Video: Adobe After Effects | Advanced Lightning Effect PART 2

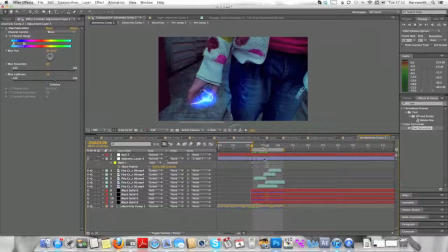(4:09)
There we go. Evidently, you can see it there. So, it's looking pretty decent at the moment. There we go.
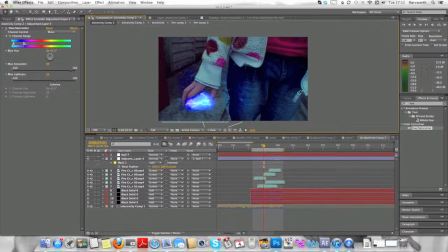(4:24)
If you wanted to, you could make an adjustment layer around the hand, but it's giving off glow anyway from around the lightning. You could if you wanted to, but it gives it sort of a funny coloring. So, I'm going to render it at the moment to see how we have this so far.
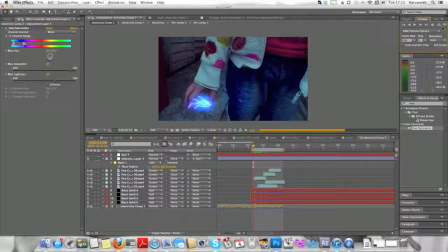(4:43)
I've recorded this after, so I'm telling you there's going to be a part two, not for the where it hits the wall, but just for added bits onto it, like optical flares, lens flares, that sort of things. So this is part two.
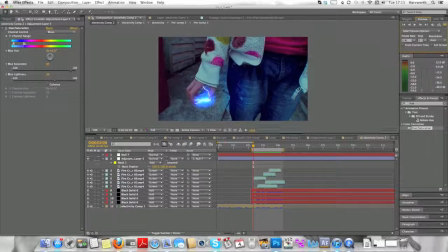(5:00)
if you want to see part one, you can go to my channel and it'll probably be in uploaded videos there. Actually, I'll leave a link for it down in the description below. So as you can see, the sparks and the lightning and the environmental glow is looking pretty decent at the moment. It's looking really good.
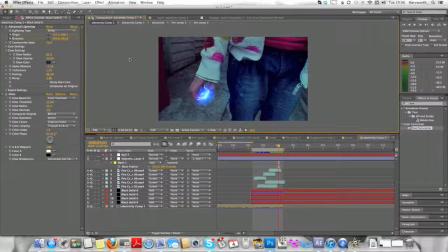(5:24)
So now we're going to want to, I decided we were going to go layer new
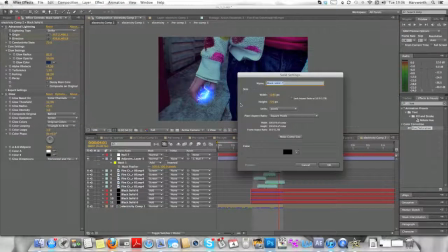(5:33)
and solid and make it comp size
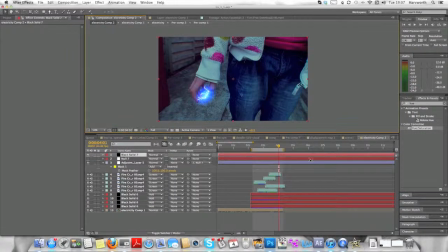(5:39)
1280 by 720, preferably black. Yeah, definitely black actually.
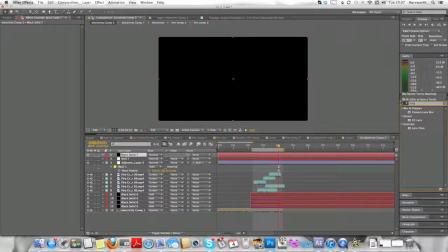(5:45)
And now I want to type in lens flare in the effects and presets, drag it on, and now you see you have this lens flare. But we don't want it that sort of reddy, orangey, yellow sort of colour.
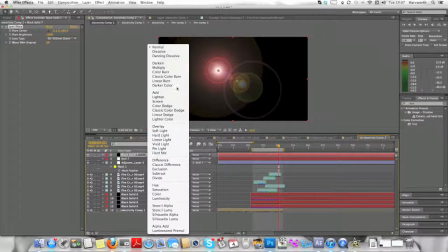(6:01)
We want it blue, since it's giving off a blue light. So we're going to put it to add, or you can put it to screen if you want to.
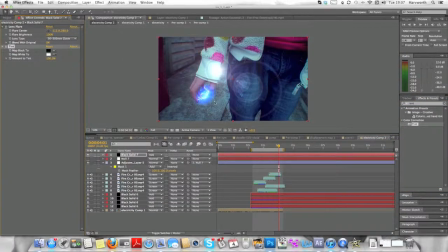(6:09)
And we're going to drag the tint onto it. Map white to, we're going to make it a bluish.
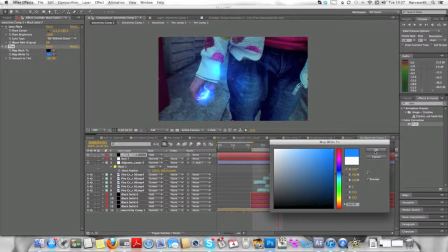(6:16)
Well, definitely a light bluish. There you go.
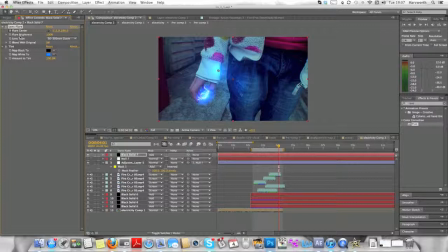(6:21)
And now I want to probably keyframe the lens centre. And always drag it to where the thumb is, the center to where the thumb is, gradually across the period of time. As you can see, if you put it in the middle of where the lightning is, it gives a sort of
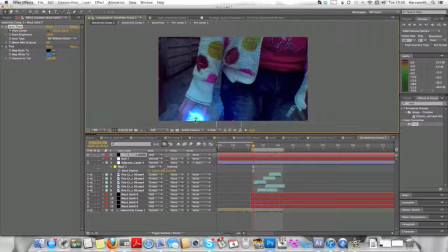(6:39)
really bright and revolting look, which you don't want. You can put it around maybe where the index finger is, but preferably where the thumb is, so it looks like it's the core of the lightning.
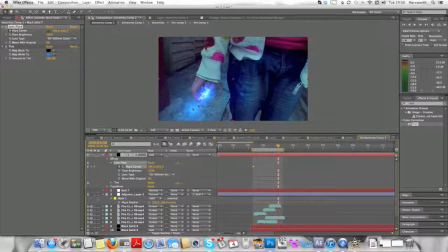(7:00)
Now I want to bring it across, keyframe it. Like so.
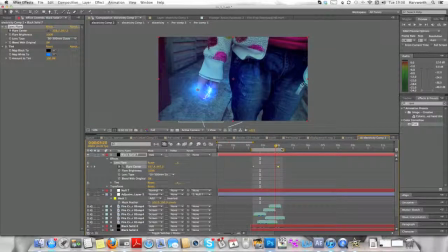So if this on the part one that you maybe previously have seen, get 40 views to get, no, 40 likes altogether, I'd be willing to do
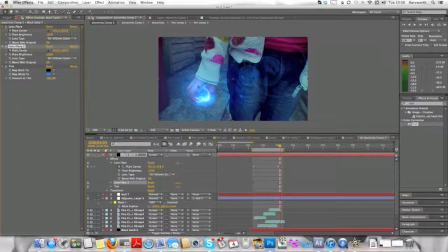(7:35)
a lightning hit where it's flying out of the person's hand instead of them wriggling their fingers around. And that'd be definitely 40 likes. So now we're going to type in optical flare.
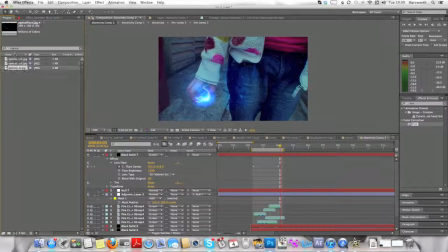(7:49)
You can get them off Google, and you can also get them from Video Copilot, which I don't have. I'm probably planning on getting it though. So you're going to bring it in, put it onto additive mode,
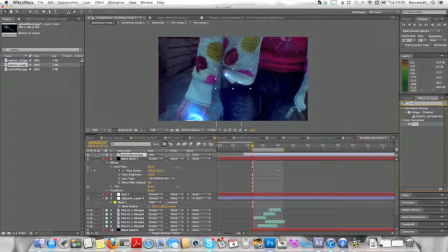(8:04)
and you're type in brightness and contrast in the effects and presets and drag it on. So then we've got that.